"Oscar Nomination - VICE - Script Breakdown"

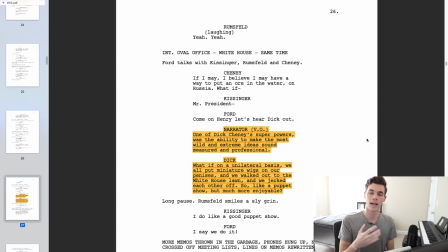So this script has a lot of comedy in it and has a lot of like big scenes that take comedy moments and sort of almost pull themselves out of the narrative for a moment to make a joke like this
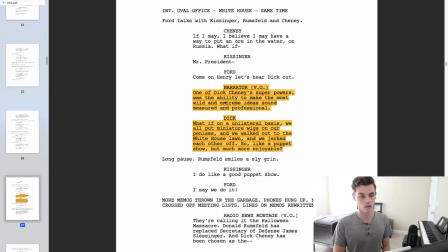sort of scene here is the narrative talking about Dick Cheney's ability to make the most wild and extreme ideas sound measured and professional and so you know and he makes this joke here which is not you know actually what is being said
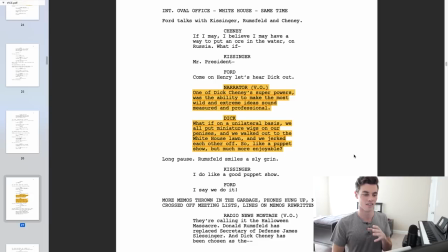but it's a joke sort of saying what is possible in the narrator's view and Adam McKay's view of what Dick Cheney was able to
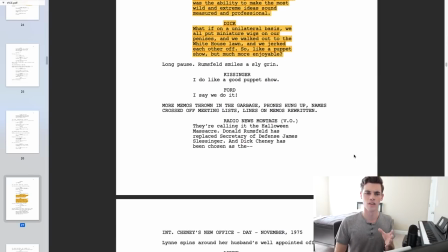convince people to do and so there's a lot of moments in the script that do that sort of thing I think a lot of times the comedy
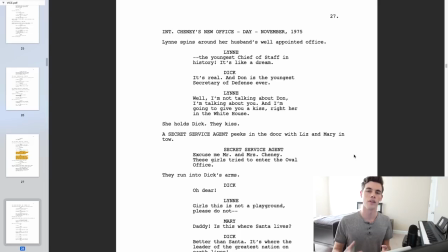in the script really lands and really hits well but I think there's a few times where it doesn't for example one of the times that it
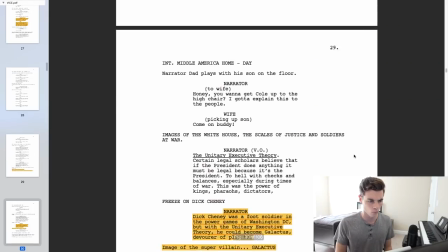does not land is this scene right here
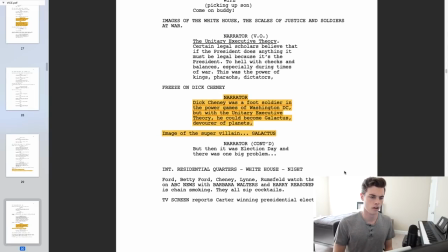okay so uh this is just this is just a quick little moment uh so it says you know dick cheney was a foot soldier in the power games of washington dc but
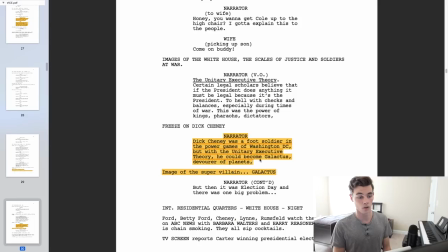with the unitary executive theory he become galactus devourer of planets and an image
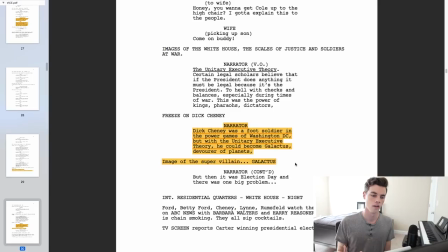of the supervillain galactus so galactus is a marvel supervillain and it's just like a quick little moment but I don't think it fit the tone of what the theme of the script was about like I think this moment might have worked better in
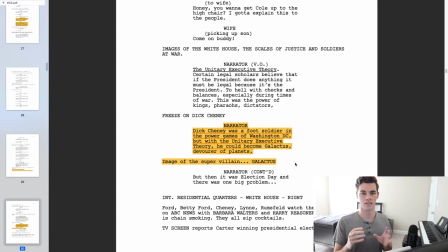the big short because the characters their personalities and their sort of vibe might have fit better with that joke but I think to a certain extent I think your comedy should mirror elements of your
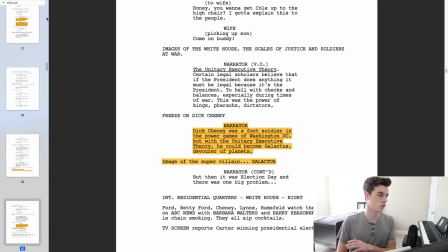main character's personality which is why i think this moment right here
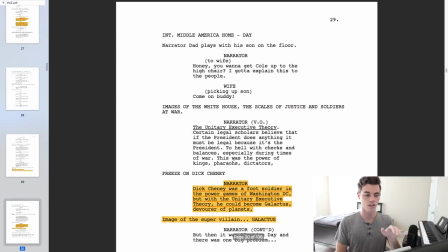works a lot better for the script and this one does not work as well because this
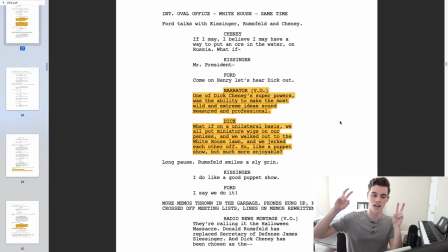one feels more like what you might say like dick cheney comedy and for how adam mckay builds this character and sort of shows us who he is this joke feels better and feels more natural whereas this joke kind of feels forced
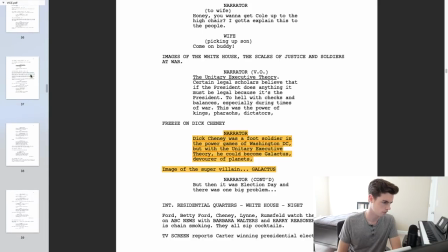so then if we come down to page 48 way
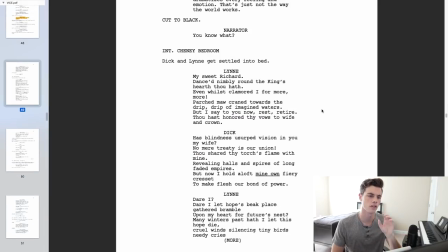down here this scene right here is another scene that's a comedy scene that i don't think lands very well so the narrator right here says
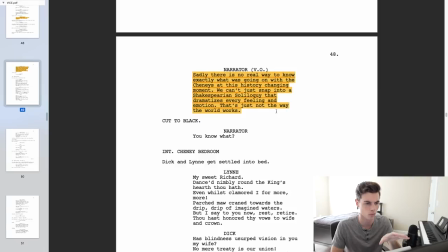sadly there's no real way to know exactly what was going on with the cheneys in this history changing moment we can't just snap into a shakespearean soliloquy that dramatizes every feeling and
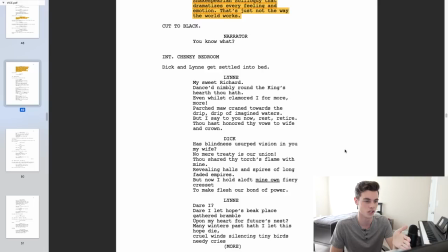emotion and then they go into a shakespearean soliloquy here and his wife
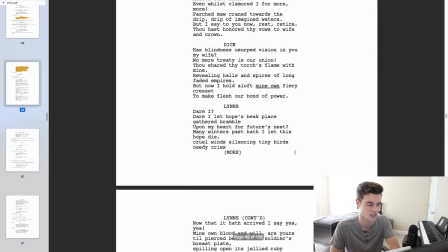and dick cheney are speaking in shakespearean soliloquy which i
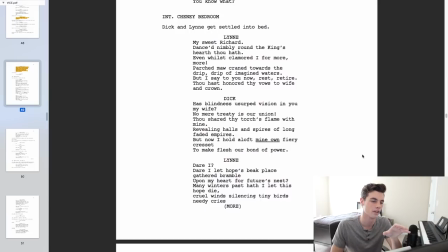think this scene is probably the worst of the script in my opinion
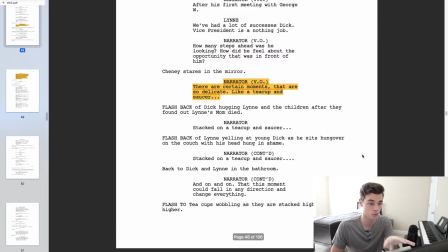because one is what happens right before this is this
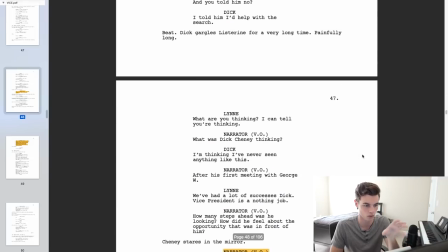very important scene this is sort of right before he is
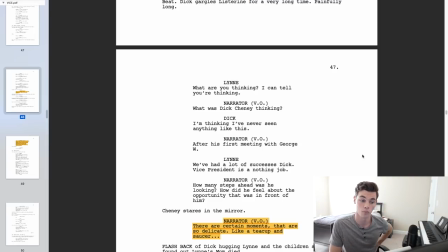you know deciding whether or not he's going to be vice president or run to be vice president with
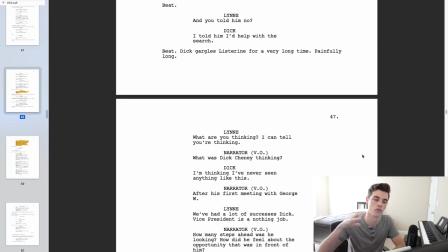george w bush and so there's sort of a lot weighing on this moment on
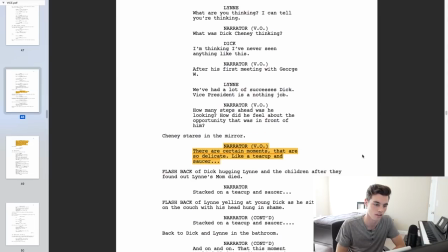top of that adam mckay brings in these there this right here especially is this little
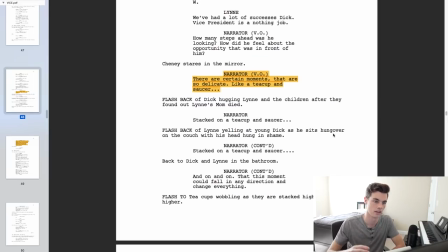analogy or the with these teacups and saying there are certain moments that are so delicate like a teacup
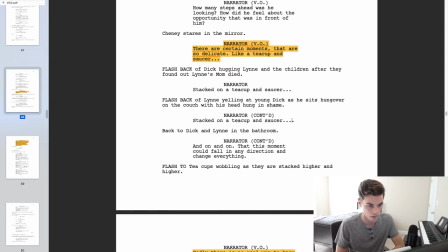and saucer stacked on a teacup and saucer stacked on a teacup and saucer and they show this the teacups
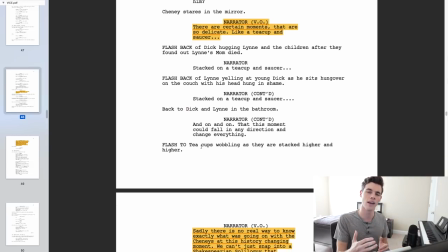wobbling as they're stacked higher and higher and so this is the setup of this analogy for power that ends up coming back later on in the script and so you have this sort of heavier moment that is broken by
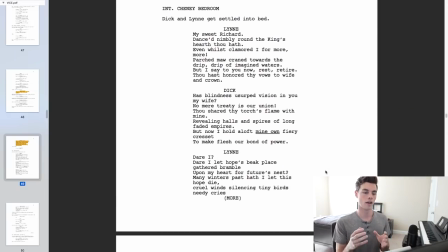the shakespearean soliloquy now i think that adam mckay might have been doing that on purpose to give the audience a break but at the same time I think it weakens
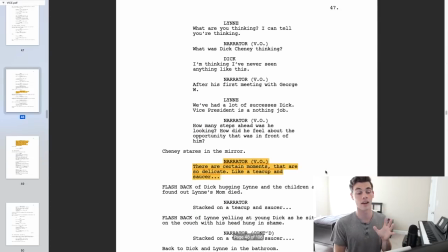the heaviness that is in this earlier scene because I and I think it's really important because this is a major turning point
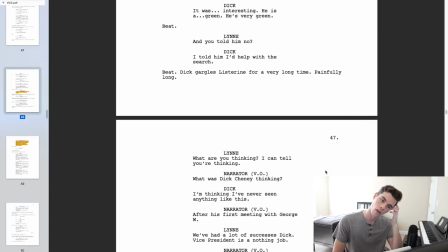of what happens in the story and so to go from this major turning point
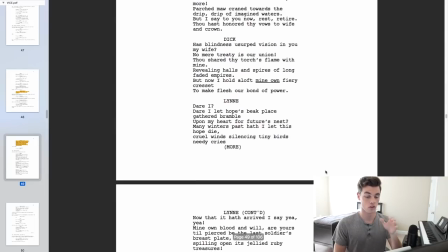to this elongated joke
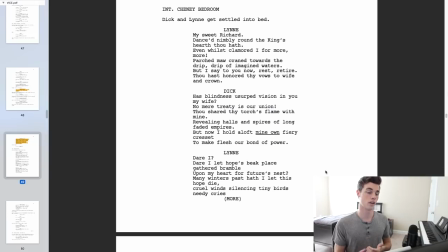I felt like really didn't work and in the theater it really didn't work for me. Like I was really waiting for this scene to be over. Of all the scenes in the movie, this was probably my least favorite watching it as an audience member.
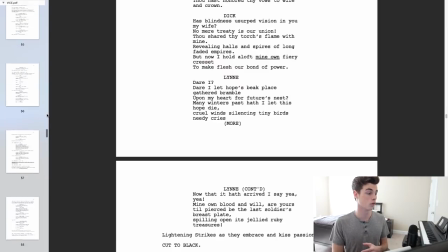Now there's another moment that has kind of a comedic tone that I think works really well that is more elongated like this Shakespearean soliloquy scene here and that is on page 76.
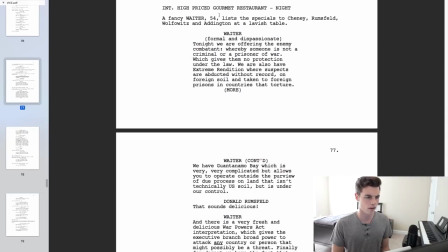Okay so here we have this gourmet restaurant scene. This scene is, in a sense, it's an expositional scene. He's talking about the enemy combatant here.
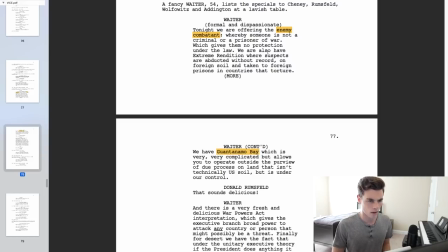We also talk about Guantanamo Bay, extreme rendition, so there's a subject about whatever, blah, blah, blah, blah.
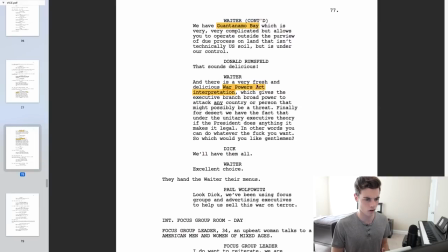And then we have War Powers Act interpretation. So these are just like, a lot of these are big ideas that happen in history and different you know law opinions and things that happen in legislation and this a lot of this isn't interesting to put on screen
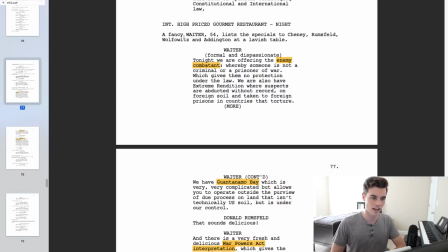and so what adam mckay does is he has this fancy waiter tell cheney rumsfeld wafflitz addington he's like explaining these things to them as if they are you
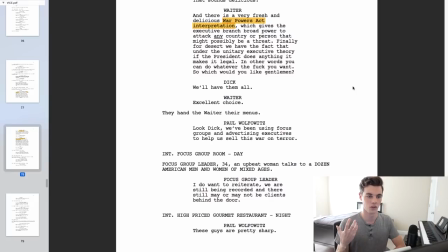know menu items and i think that was a really fun way to do this and to do it
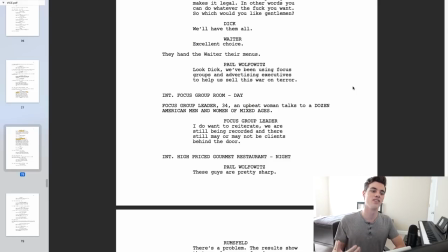well because it works and it's still sort of in the comedic tone of this film so you have these guys at this like fancy restaurant and they're like all these guys of power and then they're being told by this
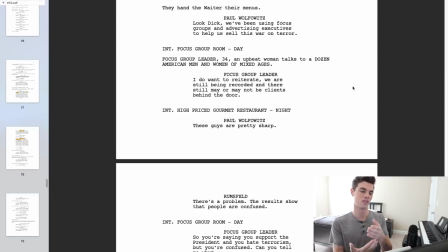waiter who is like this fancy guy about these different menu items and it's sort of this joke within this film about power so it's this power joke within this film about power in this sort of setting that I think really works. I think that makes it work a lot better than the Shakespearean part for those reasons.
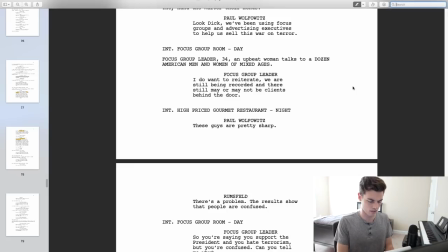Another thing that Adam McKay does a lot in this script is the fishing motif.
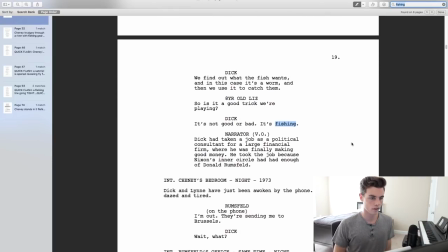There's a lot of different moments where fishing is talked about, like right here, where he says, we find out what the fish wants, and in this case, it's a worm, and then we use it to catch them. So obviously there's parallels there. So is it a good trick we're playing?